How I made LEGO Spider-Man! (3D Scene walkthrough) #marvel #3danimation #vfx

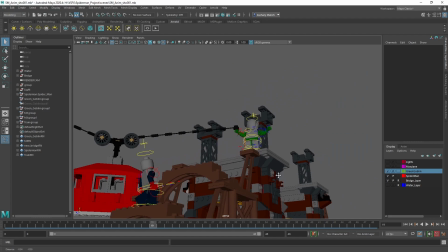But again, from our camera view, which is around here, you can't tell.
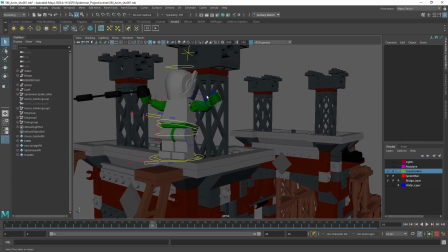It's fine. One of the massive decisions in the scene is Spider-Man choosing the orphans.
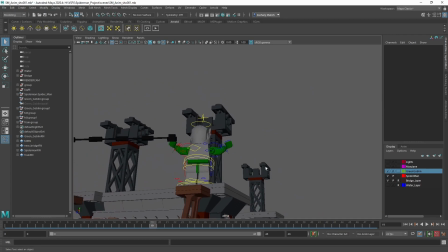Well, I don't know if they're orphans, whatever. Spider-Man choosing between the New York kids and Mary Jane.
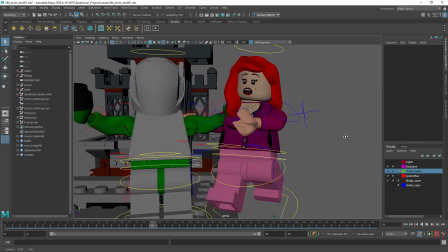So here she is. I brought her in. Her textures did load correctly, which is why they can display in the viewport.
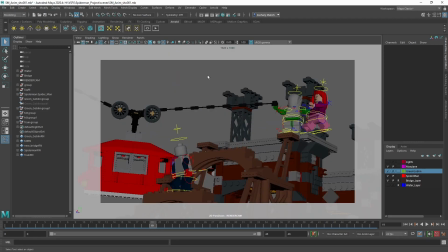And she is the best animation by far. I set up the camera and I did some animation. So, here's some little rudimentary animation that I did. It doesn't really matter. It's not the point of the shot. Um, Made sure each character had just a little bit of movement.
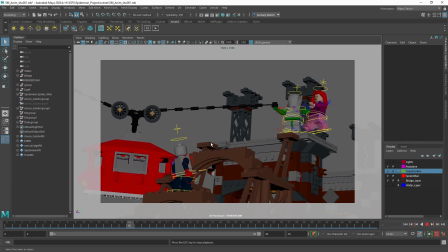And then also for that little car on the side to just, give it a little bit of rotation as well as this wiggling rope. And lighting in this scene in the shot in the movie, it's very dark.
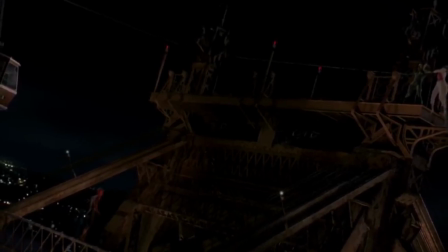There's just a bit of orange light kind of coming up from underground, I guess.
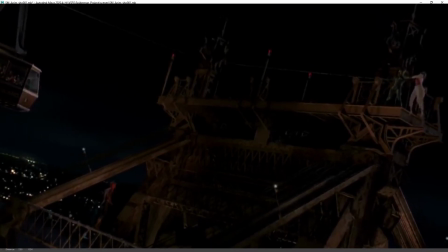I don't know. It's over water, but they did not light it very well. Um, so I took a little bit of liberties.
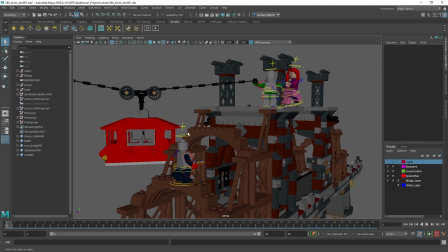I made it a little bit brighter, and I also, wanted to define these Lego characters.
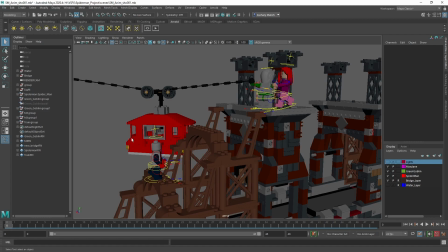So, what you see in a lot of the Lego movies, and just a lot of movies in general, usually, is this harsh edge lighting.
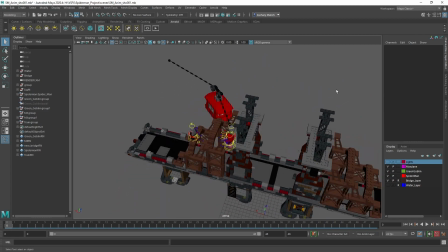Now, you could do that by having a directional light that just comes from one way, but that is not how I wanted to do it.
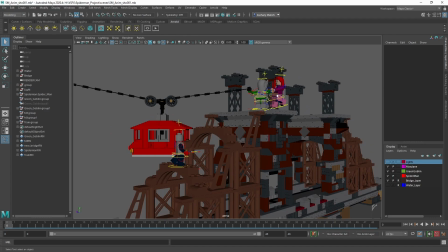I wanted to be able to choose how much I wanted per character, basically, or even object like this.
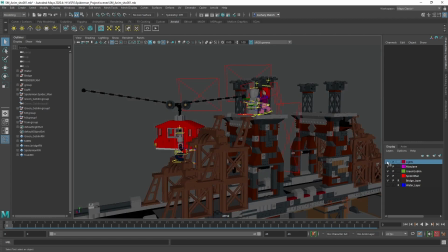Let me unhide my lights here. Look at all of them. There's a lot of lights in this scene.
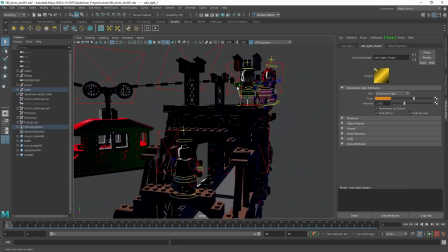So here's my orange lights down here. They're basically a bit of an ambient light, you could say, but they only show up on the sides.
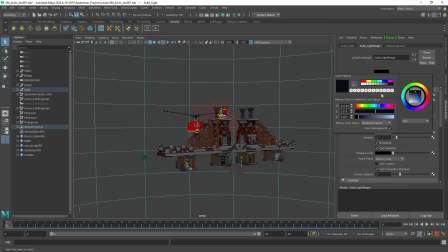I have this kind of dark bluish just sphere on the outside here. Just again more ambient lighting. Another directional light up here, which has a slight like bluish tint here.
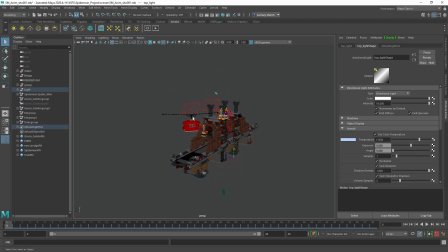And basically, what that's doing is it's just kind of being a unifier for all these edge lights that I have, so that everything has that edge light, and then I'm like a soft edge light,
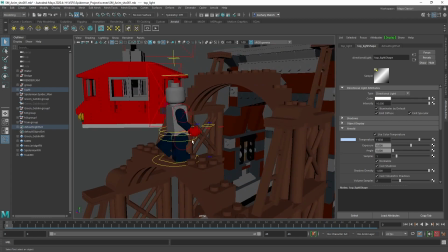and I'm dialing it in per individual object here. So I've got one area light here for Spider-Man.
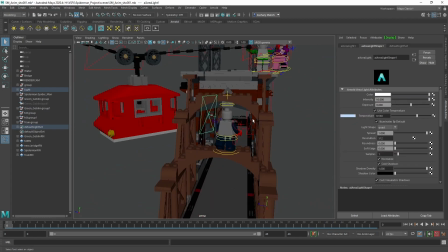All of these are kind of the same blue as the top one.
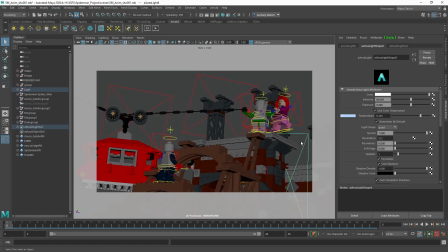They kind of blend into each other, so I decided to have another light here, so we kind of get a nice edge light to tell the depth. And that's really the whole goal of the edge light, is to be able to show the 3D depth and take advantage of that this is a render,
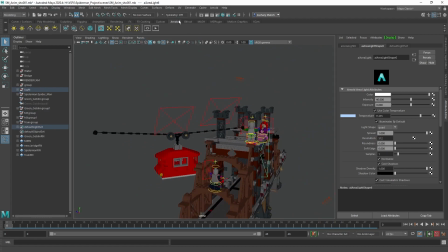emphasizing the silhouette of things. This is my first project in Maya.
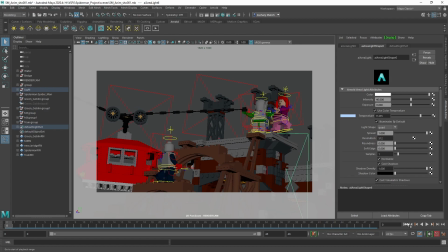I ran into several render problems, so I probably rendered this shot 5 or 6 times.
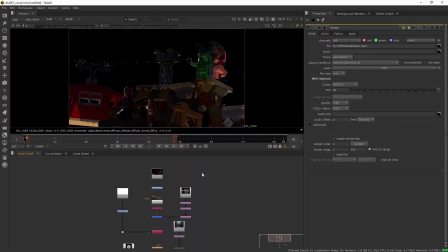So this is the render. As you can see, it's quite dark. It's actually a lot darker than it was in Maya. Uh, that's a color thing, but luckily it's an EXR, so it's linear. So I just, went and I graded it and made it a little bit brighter.
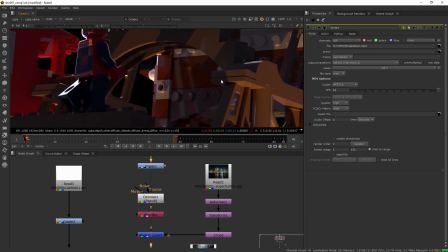I could not get the denoiser in Maya to work with the render farm.
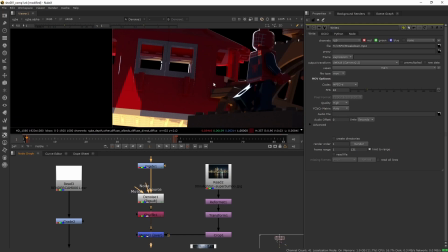I just did like as much denoising as I could in comp here,
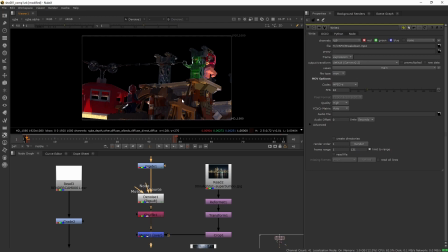which definitely slows down the previewing, but it's necessary for the final image.
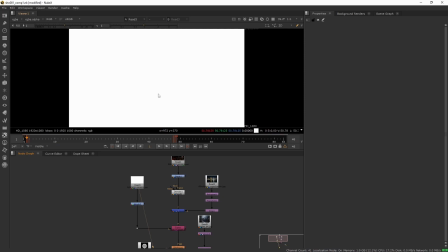I have the Z-Pass. The way that Maya renders the Z-Pass, it needs to be normalized.
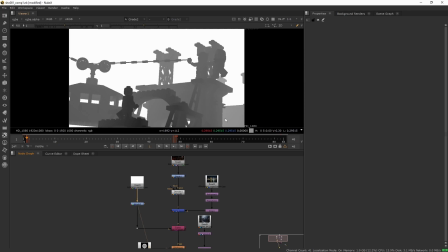So I did that, and here it is, nice and normalized. So you can see the farther back it goes, the brighter it gets. And then I just, added that back into my main pipe here.
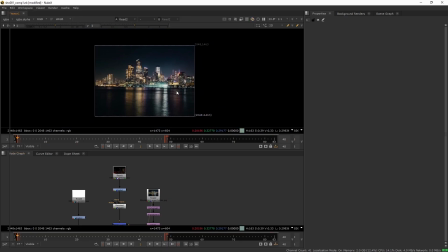So here's my background I got. It's just an image off of Google. And yeah, it's just some random city.
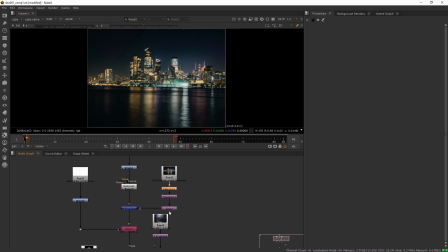I don't know. You know the city. Leave a comment. But obviously this is the wrong resolution. So I, cropped down, like reformatted it to the right resolution, scaled it up, moved it over so I can get just a portion of the sky here.